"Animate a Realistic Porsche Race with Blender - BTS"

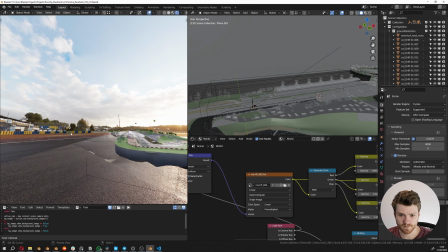4:06 So you can see what I did here was actually adding in a plane in the background. So this here is a plane that I've projected the HDRi onto.
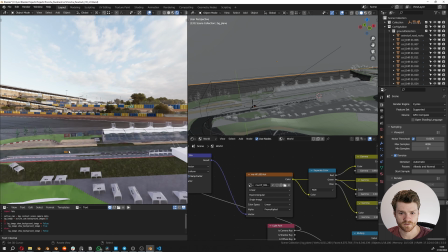4:14 So this just makes sure that when we're moving the camera, the background is actually parallaxing compared to the sky.
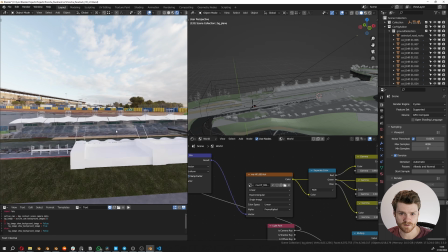4:22 So if I didn't have this plane, what would happen is that the background would look absolutely static while the camera was moving,
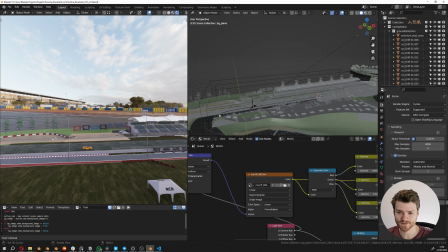4:28 or the car and the camera was moving together, and that really wouldn't look very good. So the way you would set that up is with a few nodes inside the material.
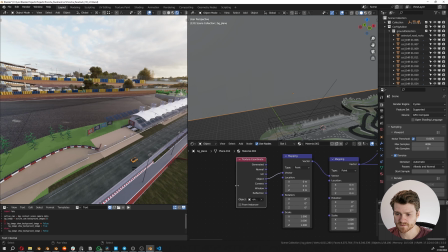4:37 So you can make use of an empty, which you use as the texture coordinates. So in this case, I have this empty called environment projection.
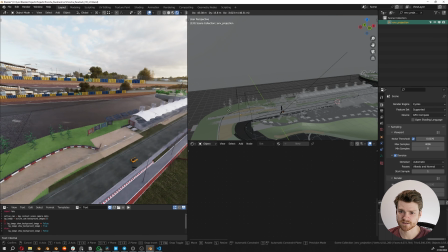4:47 So grabbing this guy, you can see that it's located here in the scene, and moving this around would literally move the mapping around on my plane. The
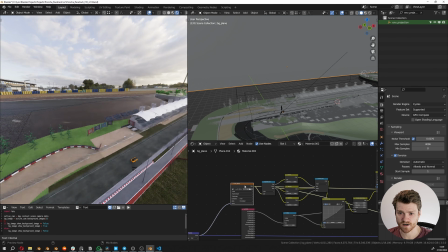4:56 other thing I did do was to take the entire HDRi map inside Photoshop and then make a matte for it.
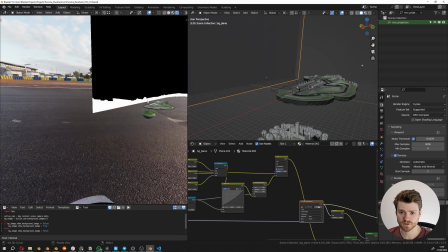5:03 So this here is just a black and white matte that I was making in Photoshop based on the HDRi, sort of cutting out the skies from the trees.
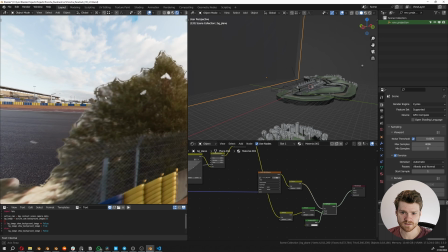5:10 It doesn't have to be super accurate because the thing is that even though the matte isn't perfect,
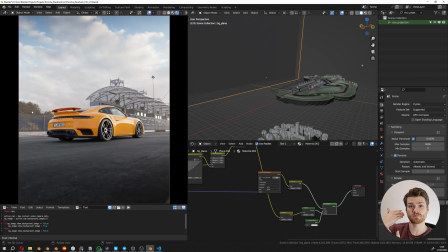5:15 you don't really see it from far away because it's being put on top of the HDRi itself.
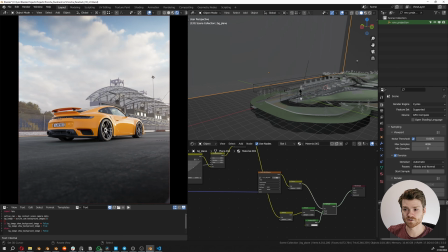5:20 You could also go crazy and do the actual projection to geometry everywhere with buildings and everything.
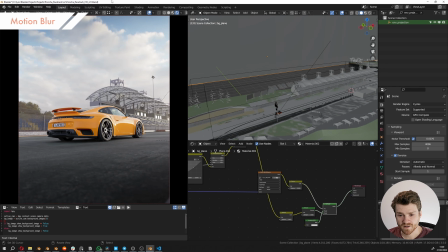5:26 I was doing that in a previous project. You can check it out here if you want to. So another thing that's very critical when working with car animations, I figured, was the motion blur. So right now we don't see any motion blur because sadly Cycles doesn't really support rendering motion blur in the viewport.
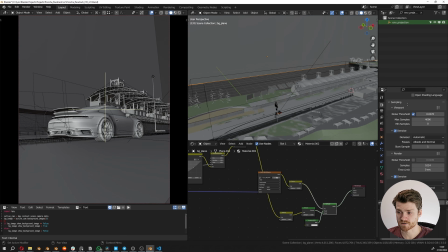5:41 So to be able to see the motion blur, we would have to render a still frame. So let me just launch a render of a still frame here,
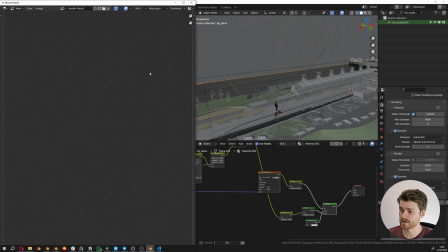5:46 and then you can see the comparison between just seeing a render in the viewport without any motion blur and how it would actually look when it's rendered with motion blur and all that good stuff.
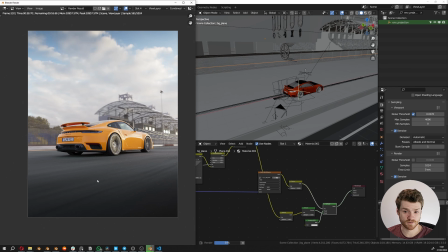5:56 Just because of the streaks that it creates on the road when the camera and the car are moving together in a direction,
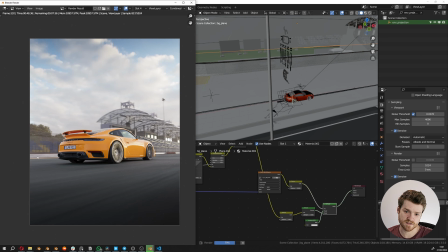6:02 it makes the image so much more dynamic in my opinion, and it sort of creates these sort of lines that everything is an arrow pointing to this side of the screen where the vehicle is moving. So it's amazing how motion blur can really change an image.
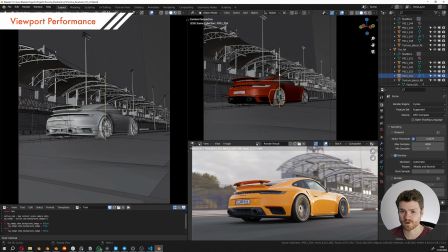6:15 So now I wanted to do what I call a quick round of performance optimizations. When I say performance optimizations, I actually don't mean performance as in the render time, but just in the viewport playback.
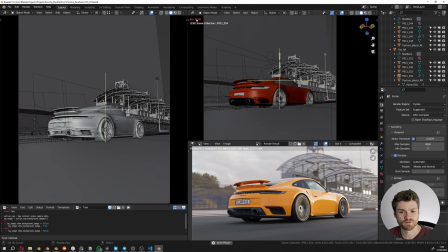6:25 Because if you're trying to animate a car, trying to do it with 12 frames per second is very difficult and you will have a lot of headaches.
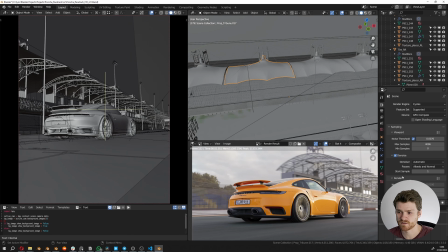6:32 So what I like to do is for all these sort of objects, you can see how they are all sharing the mesh. So if you go into one and start editing, you can see how it's changing on all of them. That's something to make sure.
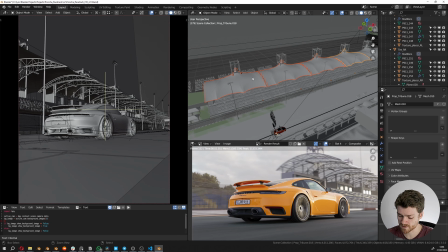6:43 If you have objects inside the scene and they are literally looking the same, select all of them, hit Control L, link object data, and it'll just make sure that they're instanced.
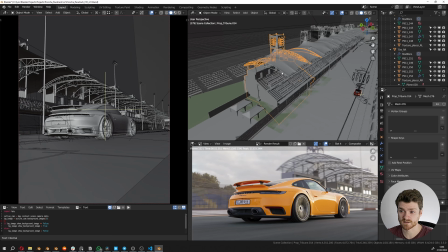6:52 What you can also do is make instanced collections, so our collection instances.
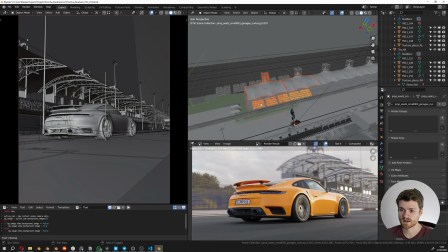6:57 So putting all these guys inside a collection, and then later on hitting Shift A, collection instance, then pointing to that collection. That is an even more performant way of optimizing your scene.
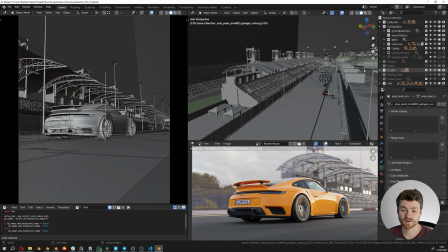7:09 Will make it playback much faster than otherwise. Another thing I use all the time is having collections where I put in all the heavy objects. So when I'm doing my animation, I don't really need to see all these guys. So I would just hide them like so.
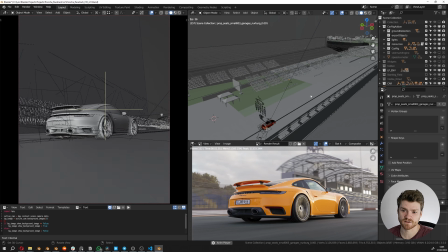7:21 And just by doing that, I actually have a live playback in the viewport.
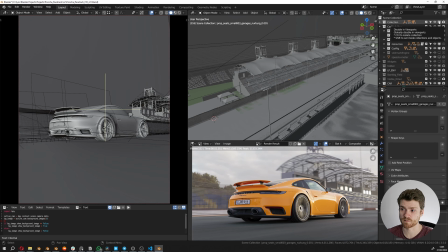7:26 Just be aware you have to either use the disable in viewport or disable the collection completely. You can enable the disable in viewport toggle here if you want, because hiding them temporarily in the viewport,
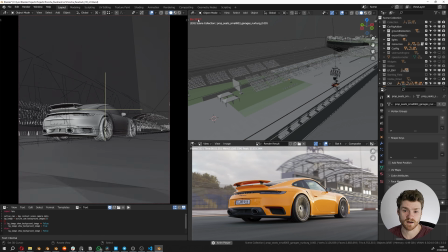7:36 it doesn't really increase the performance as you might expect, because it's still somewhere inside the scene, even though it's not visible. Some other things you can do which are super helpful is just use the simplify settings inside the render tab. Even though it's in the render tab, it also works in the viewport. You can take the max subdivisions, turn them down to 0.
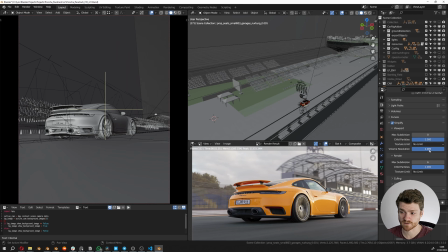7:54 And you can also take the child particles and turn them down to 0 and stuff like that. That will just make everything much smoother to work with.
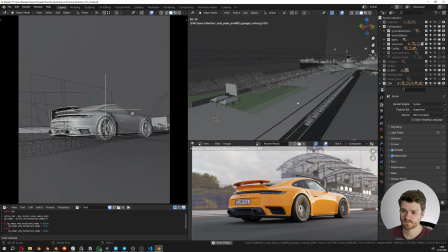8:00 So all these things usually just speed up the viewport a little bit, because Blender's viewport is super great, but it can very easily end up being super slow if you have too many optics in there rendered at the same time.
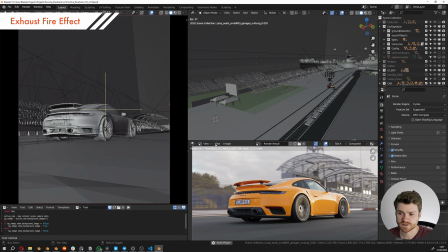8:09 So the last thing I want to show is just this little effect I'm doing in the end.